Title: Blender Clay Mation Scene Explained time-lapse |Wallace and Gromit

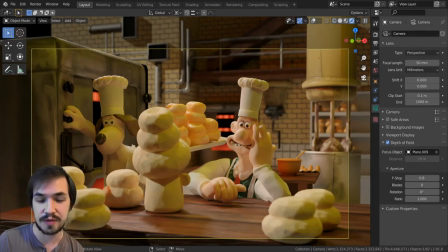I'm about to show you in my time-lapse how I put together the creation of a scene from Walsh and Gromit's a Matter of Love and Death. So I was focused on recreating that stop-motion feel, creating a complete scene. For Sculpt January, you don't have to go this far. You can pretty much do whatever you want. I'm trying to break full scenes that are textured and lit, you know, to invoke certain moods.
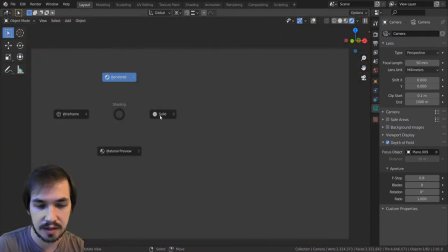I go into solid view. You can see what I have here.
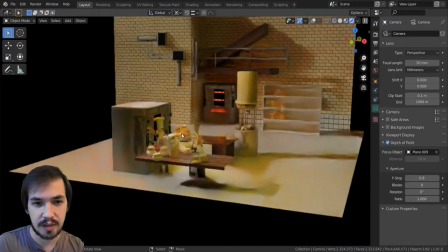And I'm rendering this in cycles because for claymation you want kind of the charm of, like, natural light. With Eevee, you're going to notice things are going to appear a bit darker because there's some reflective light of the thing, so there's this harsh shadow underneath,
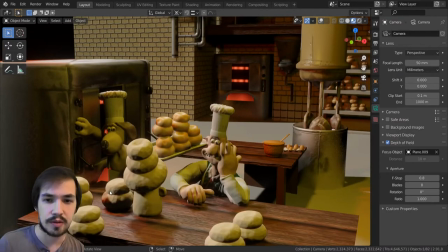and you could resolve that by having more lights or add-ons that can sort of fake, sort of that light bounce that happens in cycles,
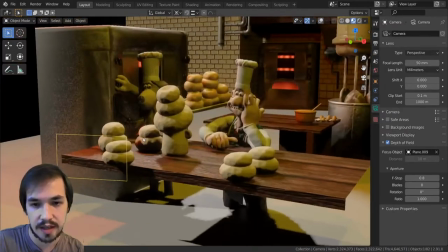but it's not going to be as accurate or as natural looking, So yeah,
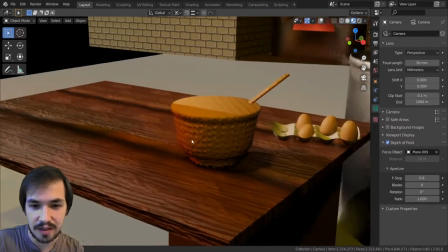it's kind of horror lighting here, but here you're kind of seeing what I'm not modeling.
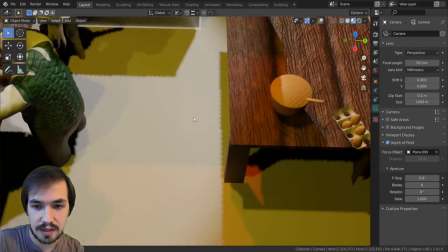So we don't see the top of that bowl there.
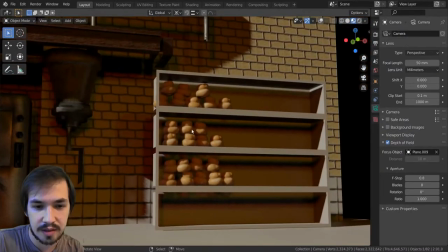There's just this bread is one instance, just copied a bunch of times.
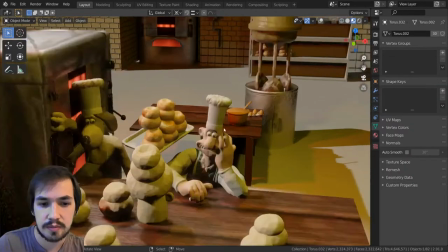It was important to me that we had a man painted feel for this, just as if they were going to make miniatures on a set.
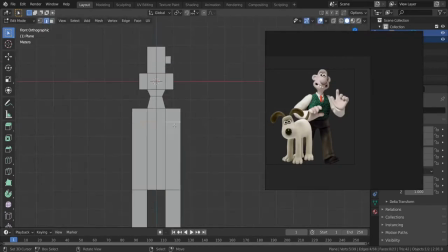So oftentimes you'll see me sculpt, and I'm just kind of using this messy topology, but right here I'm modeling the base mesh.
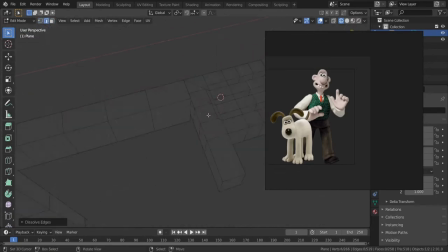And by doing this, I don't have to read the pollinators later because I'm planning ahead.
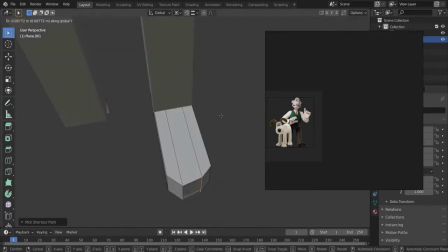And by using subdivisions and modeling over that and working on a lower subdivision level,
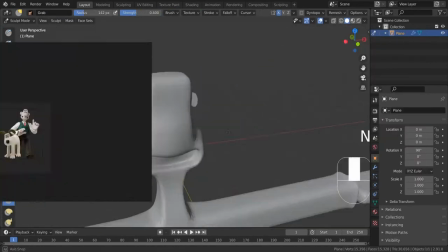you can control how complicated your edge loops are. So right here I'm kind of going back and forth, trying to keep things as simple as possible.
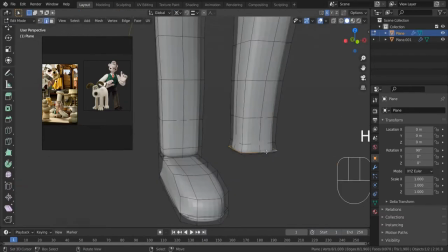And in modeling and quads, you can see that they're all trying to stay as organized as possible.
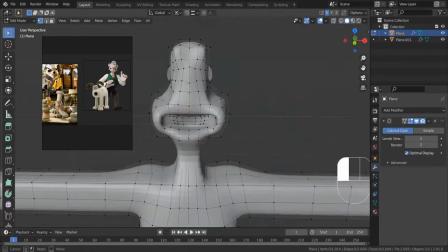We don't want loops spiraling into weird directions,
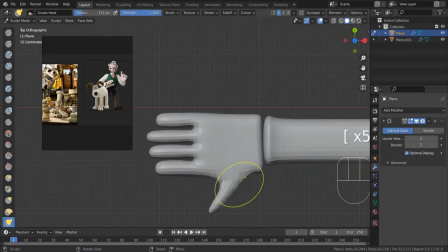and that really matters more for areas that are going to deform or that we're going to place seams along when we unwrap it.
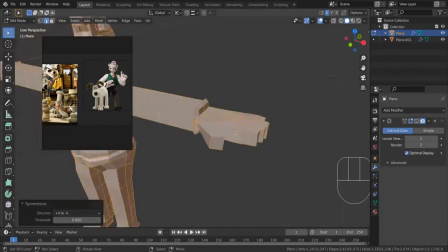And you'll see what I mean by that if you're not familiar with that later in the simulapse.
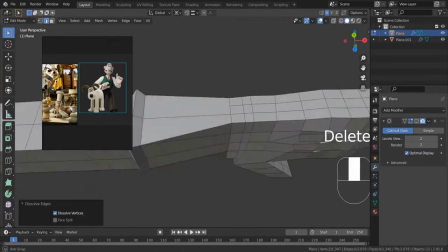And yeah, so you can see here I modeled the hand separately and then I joined it here. And the loops right there are kind of messy.
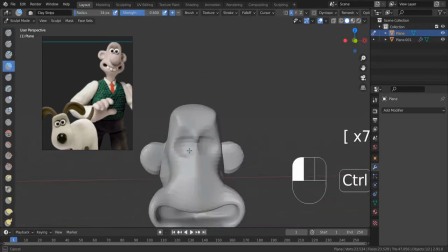I was just trying to attach it as simple as possible. Another thing about keeping quads is that when you've subdivided it,
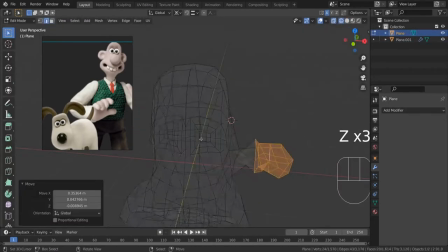if it's triangles or endgons, anything that isn't four sides, it's going to get kind of messy.
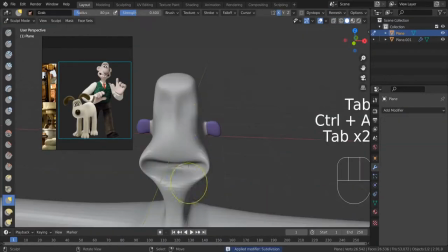You can see I'm doing a similar thing with the ear there because they don't want to insert loops unnecessarily
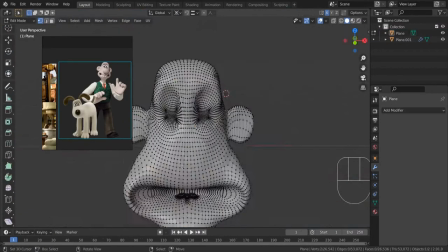we're trying to find a balance where we don't have extra detail in some areas compared
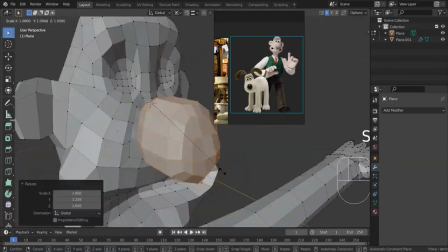to other areas and that gets complicated when
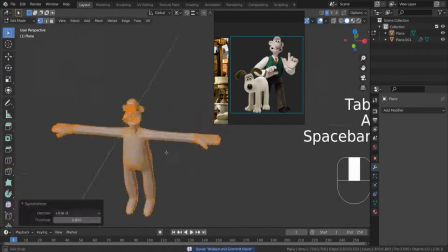you add extra appendages let's say such as the fingers the
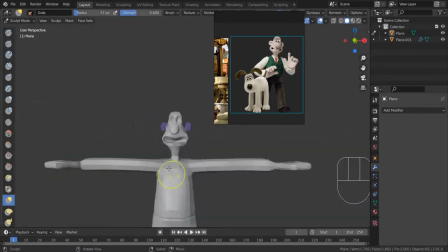arms ears and
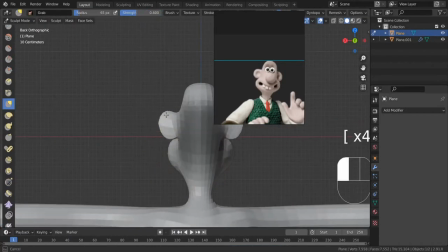here I'm inserting loops to keep things as even as possible because when working with subdivisions.
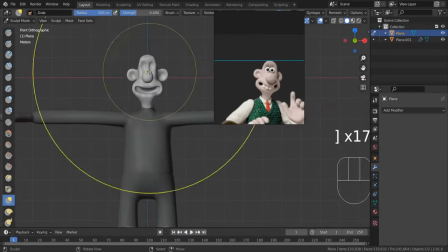It's easy for if quads are too long or just disproportionate on either sides,
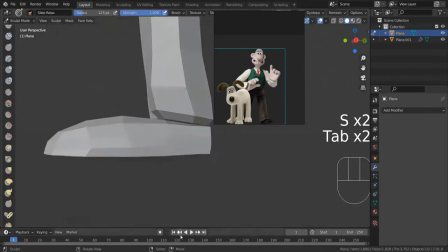you end up with an area that's kind of difficult to sculpt. It won't give you the details that you want.
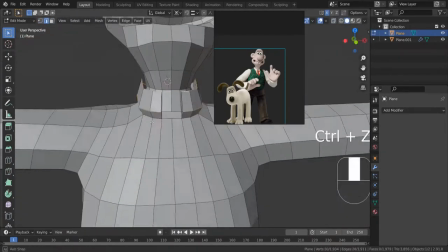Here I'm actually modeling color with interior geometry, which isn't always the best practice,
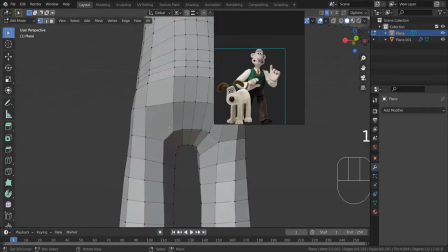but it was important to me that there was some occlusion on the inside of that, and that it wasn't a separate mesh,
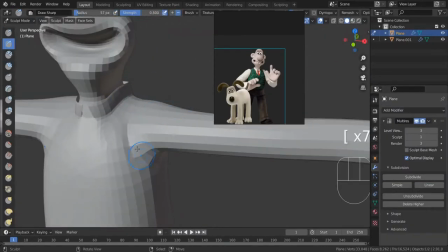because that can get kind of messy during sculpting.
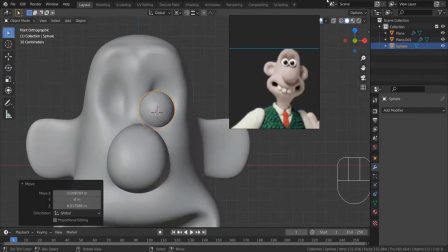And so you can see I'm just kind of adding details and going to sculpt mode to make it more natural feeling,
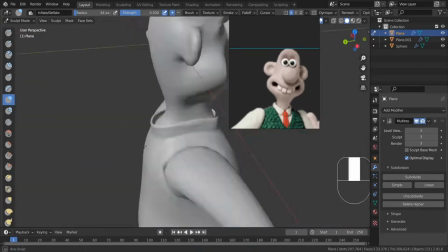and I quickly vertex painted some pupils on the eyes, so I get a good feel for that.
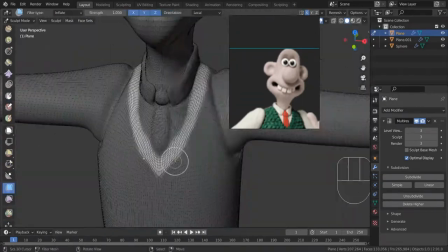Having the eyeballs as a separate mesh to sculpt around can help with eye placement.